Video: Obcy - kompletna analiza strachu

Cześć! Dzisiaj zapraszam Was na dłuższe posiedzenie z Obcym, pierwszą częścią. Cały film sobie obejrzymy wspólnie i postaram się Wam w różnych miejscach opowiedzieć, dlaczego są dobrze lub też mniej dobrze zrealizowane. Coś podobnego, jak robiłem swego czasu z Jokerem. Nastawcie się na dłuższe posiedzenie, dlatego zapaszcie sobie herbatkę, zróbcie kawkę, weźcie sobie coś dobrego do jedzenia i zapraszam Was na pierwsze spotkanie z Obcym. Od razu zwracam uwagę, podobnie jak poprzednio, pewnie będę musiał coś tutaj w montażu nadrabiać, żeby YouTube nie przyczepił się do praw autorskich, nie będę w stanie ciągiem puszczać Wam całych długich scen, mimo że bardzo bym chciał, no bo po prostu materiał zostałby zapewne ostatecznie zablokowany przez YouTube'a. Ale oczywiście będę tutaj kręcił, mieszał i robił różne rzeczy, żeby całość była jak najbardziej dla was zrozumiała. Lecimy z obcym. Pierwsza część obcego. Jeszcze wtedy, gdy Ridley Scott potrafił robić filmy.
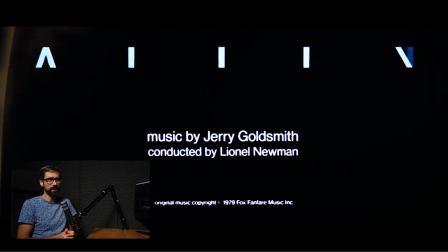(1:02)
Ta czołówka ma w sobie coś takiego hipnotyzującego. Ona nie jest jakaś wybitna, ani jeśli chodzi o kompozycję, ani wizualnie,
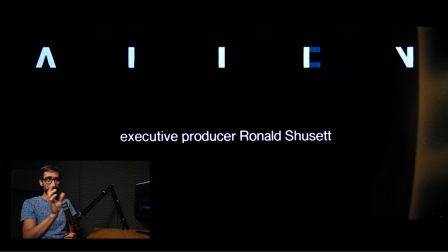(1:10)
ale to powolne pojawianie się tej planszy tytułowej ma w sobie coś właśnie takiego hipnotyzującego, nie?
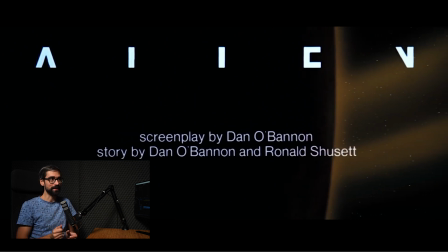(1:18)
Odpowiednio nas nastraja do całej produkcji.
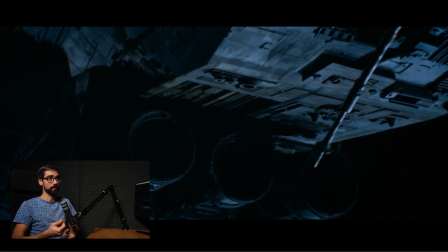(1:22)
W ogóle cała dynamika tego filmu bardzo mocno się zmienia, gdy obserwujemy kolejne sceny, kolejne sekwencje. Zwróćcie uwagę, że cały ten początek, jeszcze to wam zaraz pokażę, jest niezwykle wolno cięty. To tempo jest takie wręcz kubykowskie, jak z Barry Lyndon.
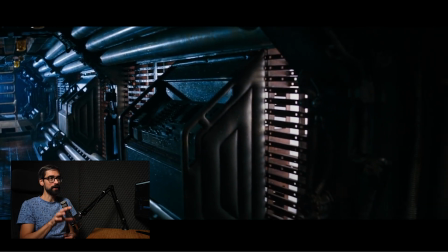(1:40)
O, teraz mamy ustanowienie akcji, od razu przechodzimy do zaprezentowania przestrzeni,
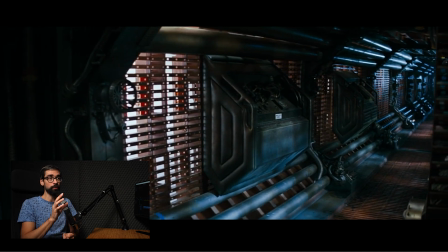(1:45)
w której będzie się rozgrywał film i właśnie zwróćcie uwagę na to, jak rzadko te ujęcia są cięte, jakie one są spokojne, wyczekane, jak dają nam czas,
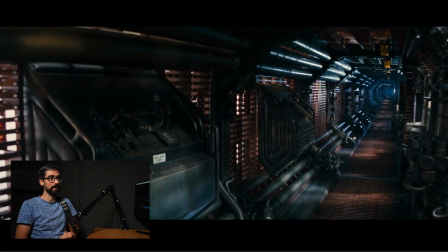(1:53)
żebyśmy poznali to miejsce akcji. I pomyślcie, że jest to zrobione przez Ridleya Scotta. Obecnie tego rodzaju sekwencja byłaby, wiecie, kilka sekund jednego ujęcia, cięcie, cięcie, od razu przechodzimy do rzeczy. Już dawno tak blockbusterów się nie realizuje, tak się nie realizuje dużych produkcji,
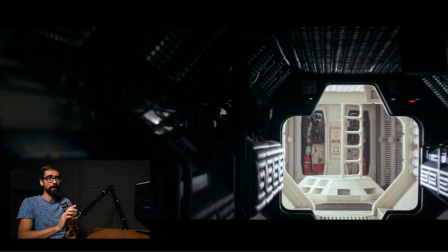(2:13)
żeby aż tak, widzicie ten szwęk, jaki jest wyczekany, powolny, ta panorama, tutaj w ogóle nie mamy dynamiki praktycznie.
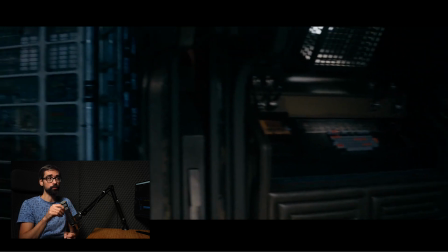(2:22)
Ale zwróćcie też uwagę, że to wolne tempo świetnie buduje właśnie klimacik takiego opuszczenia, osamotnienia.
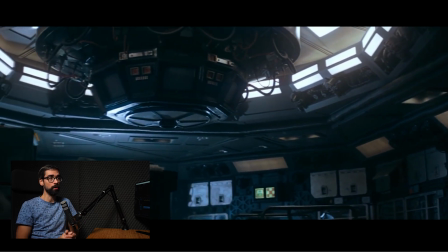(2:28)
Ten statek wygląda właśnie jakby był opuszczony, jakby tutaj nikt nie mieszkał, nikogo nie było. Same sprzęty techniczne, surowe otoczenie i właśnie ten wolny ruch kamery i długie, wyczekane ujęcia. Od razu nam się tworzy taka atmosfera niepewności, że coś tutaj nie pasuje, coś jest nie na miejscu.
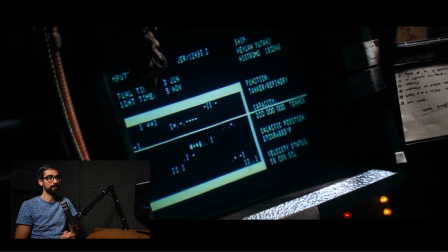(2:51)
Oczywiście obecnie odbieramy ten film również tak sentymentalnie,
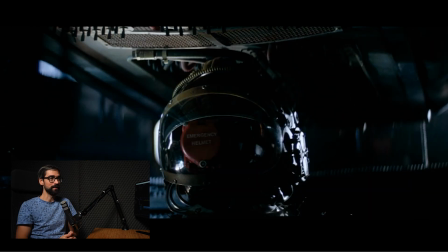(2:55)
w tym momencie w tego rodzaju produkcji oczywiście nie mielibyśmy takich ekranów CRT i tego rodzaju zaprezentowanej technologii, bo to jest film, który się pojawił, nawet nie były lata 80., to był 1979 rok,
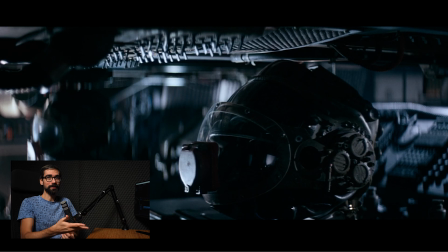(3:12)
więc tego typu technologie wtedy wydawały się wręcz futurystyczne,
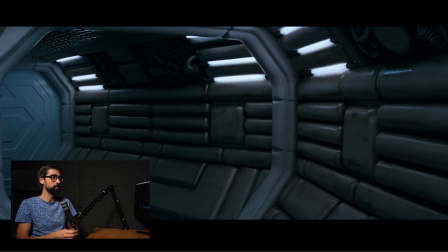(3:15)
A teraz oczywiście doświadczamy tego filmu z zupełnie innej perspektywy. To, co wtedy wydawało się nowoczesne, teraz traktujemy jako taką osobną zupełnie ciekawostkę. Tak stylistycznie ten film się zupełnie inaczej odbiera dzisiaj, a inaczej się go odbierało lata temu.
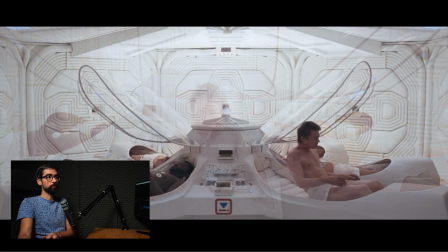(3:33)
Biel. Słuchajcie, biały kolor ma tutaj niezwykle istotne znaczenie.
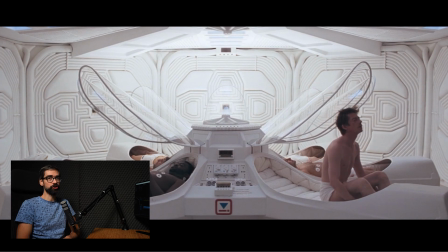(3:38)
Jest wręcz oczyszczający. Biel kojarzy się z czymś właśnie czystym, ze spokojem, z czymś pozytywnym nawet. I bardzo fajnie jest ta biel tutaj skontrastowana z późniejszymi wydarzeniami, które są pełne mroku, nakręcone w niskim kluczu, wiecie, dużo się tam dzieje.
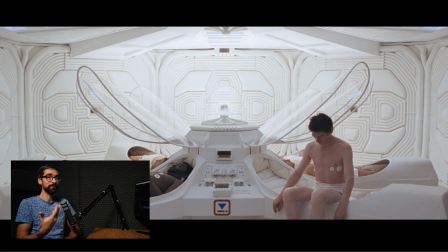(3:56)
Tutaj ta biel jest taka wręcz napawająca optymizmem, taka delikatna.
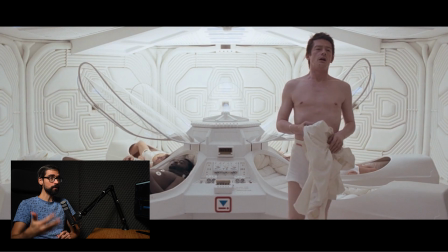(4:01)
Ona świetnie kontrastuje, świetnie jest to zestawione z tą brutalnością, która następuje dużo później. Zwróćcie też uwagę, że gdy poznajemy członków ekipy, również cały ten stół jest skryty w bieli.
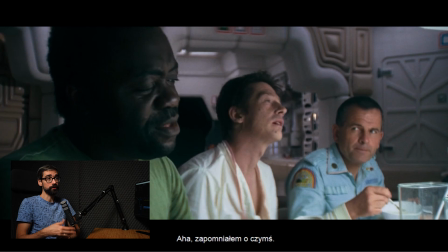(4:14)
Zwróćcie też uwagę na ich ciuchy. One są również jasne, białe.
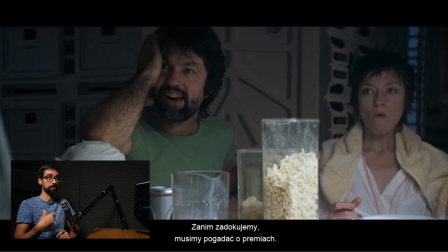(4:18)
Nawet jeśli wpadają w jakąś inną paletę barw, to również jest to raczej jasny odcień tej palety barw.
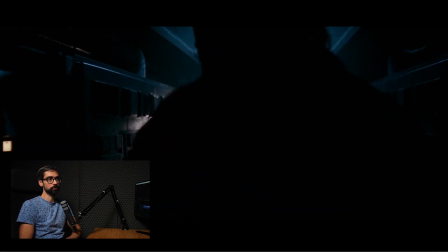(4:24)
Kolejny kolor, który bardzo często tutaj występuje, to jest kolor niebieski. Bardzo szybko do niego przeszliśmy, gdy ten bohater idzie do matki porozmawiać z systemem operacyjnym kierującym całą akcją. Mamy właśnie wprowadzenie zupełnie innej estetyki, z tej bieli, z tej czystości, z tego niemalże przeeksponowanego kadru przechodzimy do czegoś w zupełnie innej stylistyce.
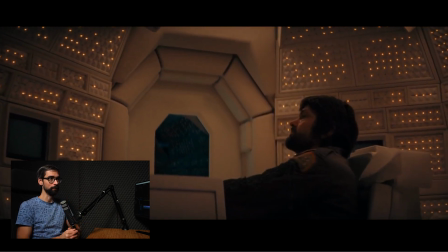(4:49)
Mieliśmy ten niebieski, właśnie który kojarzy się z tymi korytarzami Nostromo, a teraz mamy kolejny kolor, który występuje w tym filmie, czyli żółty. To jest trzecia barwa. Mieliśmy biel, oczyszczenie, niebieski, kojarzący się z tymi bardziej mrocznymi załukami statku oraz żółty.
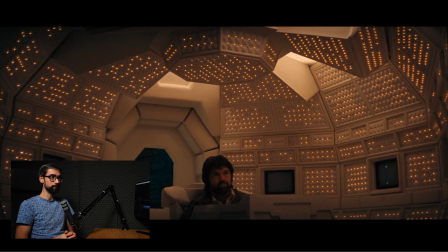(5:07)
Żółć również tutaj bardzo często występuje. Niebieski, biały i żółty. Na tej podstawie została zbudowana w większości cała paleta barw filmu. Widzicie?
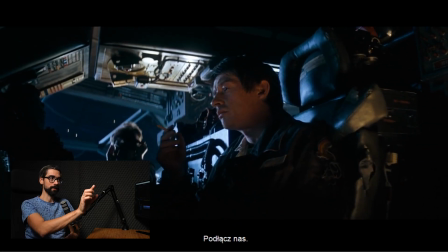(5:16)
Przeszliśmy z żółtego i mamy niebieski, jasne,
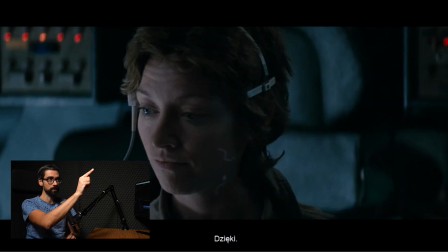(5:21)
białe światło padające gdzieś od kontry z zewnątrz i wbijające się we wszystko żółty.
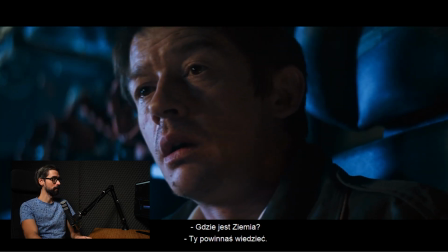(5:26)
Te trzy barwy się cały czas mieszają. Popatrzcie się, o, to było fajne. Cofnijmy.
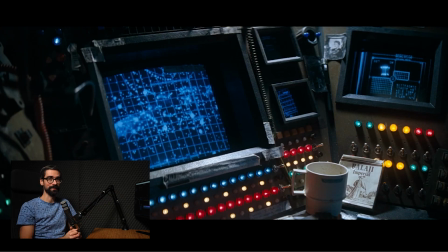(5:32)
Popatrzcie się na kolory guzików na tym panelu sterowania. Mamy guziki niebieskie, guziki żółte, biel od kubka i tutaj jest jakaś kartka, jakaś ulotka, cokolwiek, ale jest białe. No i jeszcze mamy guziki czerwone.
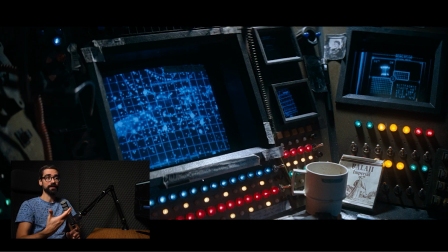(5:46)
Czerwień tutaj tak bardzo akurat nie dominuje, ale jakby popatrzcie się, że konsekwentnie ta paleta barw jest utrzymywana również w rekwizytach.
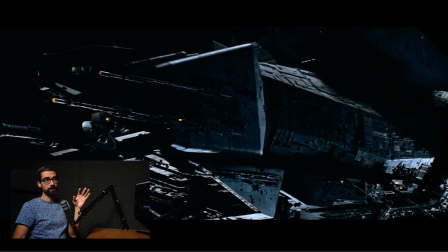(5:54)
Cały ten świat jest utrzymany w tych trzech kolorach, okej? Oczywiście mamy tutaj fajne ujęcia z zewnątrz, w których od razu zaznaczony jest kontekst wydarzeń, czyli mamy ten statek samotny gdzieś wędrujący w przestrzeni kosmicznej, co również akcentuje tą samotność. Zwróćcie uwagę, że również dźwięk jest lekko zniekształcony, gdy mamy z zewnątrz ujęcia na statek i te komunikaty wydawane przez naszych bohaterów, wypowiadane do radia, to one są również takie zniekształcane, z oddali wręcz dobiegające. To również akcentuje właśnie tą samotność, to odseperowanie od jakiejkolwiek rzeczywistości.
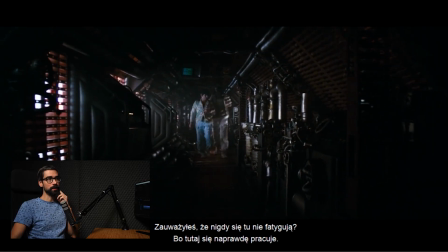(6:31)
I popatrzcie się na to ujęcie, jak oni są świetnie tutaj skadrowani.
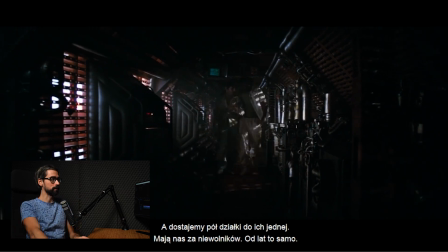(6:36)
To jest kolejna rzecz, na razie zatrzymam, potem już nie będę aż tak bardzo skrupulatnie tego wam pokazywał na każdym możliwym kadrze,
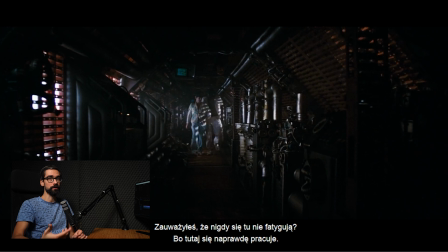(6:44)
ale to jest bardzo charakterystyczna kompozycja, również występująca często na przestrzeni tego filmu. Szeroki obiektyw, który w olbrzymia przestrzeń powoduje, że ten korytarz wydaje się większy niż zapewne faktycznie był, jak zbudowany na planie. Mamy pierwszy plan, na pierwszym miejscu te dziwne konstrukcje, rury, kable,
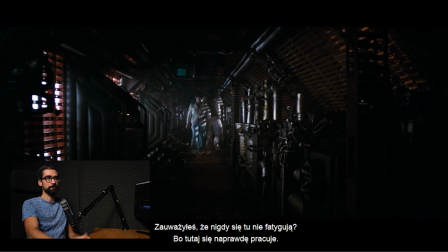(7:04)
kratki jakieś, przez które pada światło. I w oddali zmierzających w naszym kierunku bohaterów, troszkę lepiej naeksponowanych. Zwróćcie uwagę, że oni są lepiej oświetleni, co też oczywiście pomaga kolor ciuchów, jakie mają, czyli biel się bardziej rzuca w oczy w kontekście tego mroku i czerni naokoło.
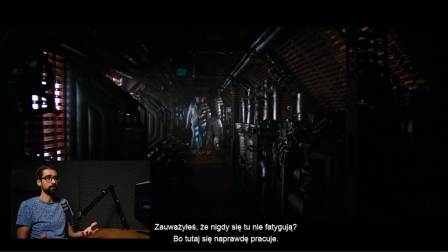(7:23)
Ale to również świetnie ukazuje raz, że przestrzeń tego statku, a nam bardzo fajnie w szerokim planie ukazuje, ale również pokazuje, jacy nasi bohaterowie są mali w kontekście tej maszynerii naokoło. Akcentuje ich samotność i to odseperowanie właśnie.
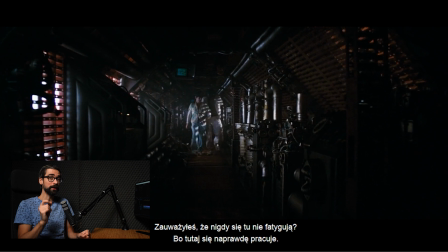(7:39)
Zwróćcie uwagę, że ta samotność jest budowana od samego początku, od pierwszych kadrów, nawet tak naprawdę od planszy tytułowej. Gdy zwróciłem na nią uwagę, że ona jest taka hipnotyzująca, że ta czcionka, te fonty się pojawiają bardzo wolno.
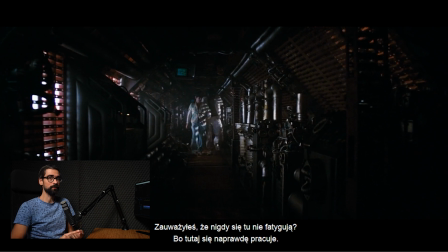(7:53)
I wiecie, to jest takie odrealnione. Więc mamy od samego początku akcentowanie samotności, pokazywanie w wolnych kadrach opuszczonego statku. Potem mamy te dystansujące nas ujęcia z zewnątrz, czyli statek w kontekście przestrzeni kosmicznej.
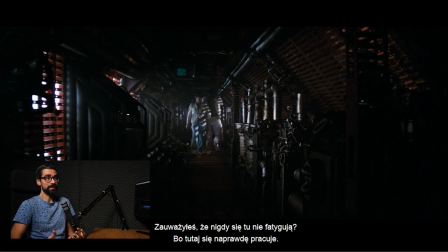(8:08)
Teraz mamy naszych bohaterów pokazanych w kontekście znowuż wnętrza tej mechanicznej bestii.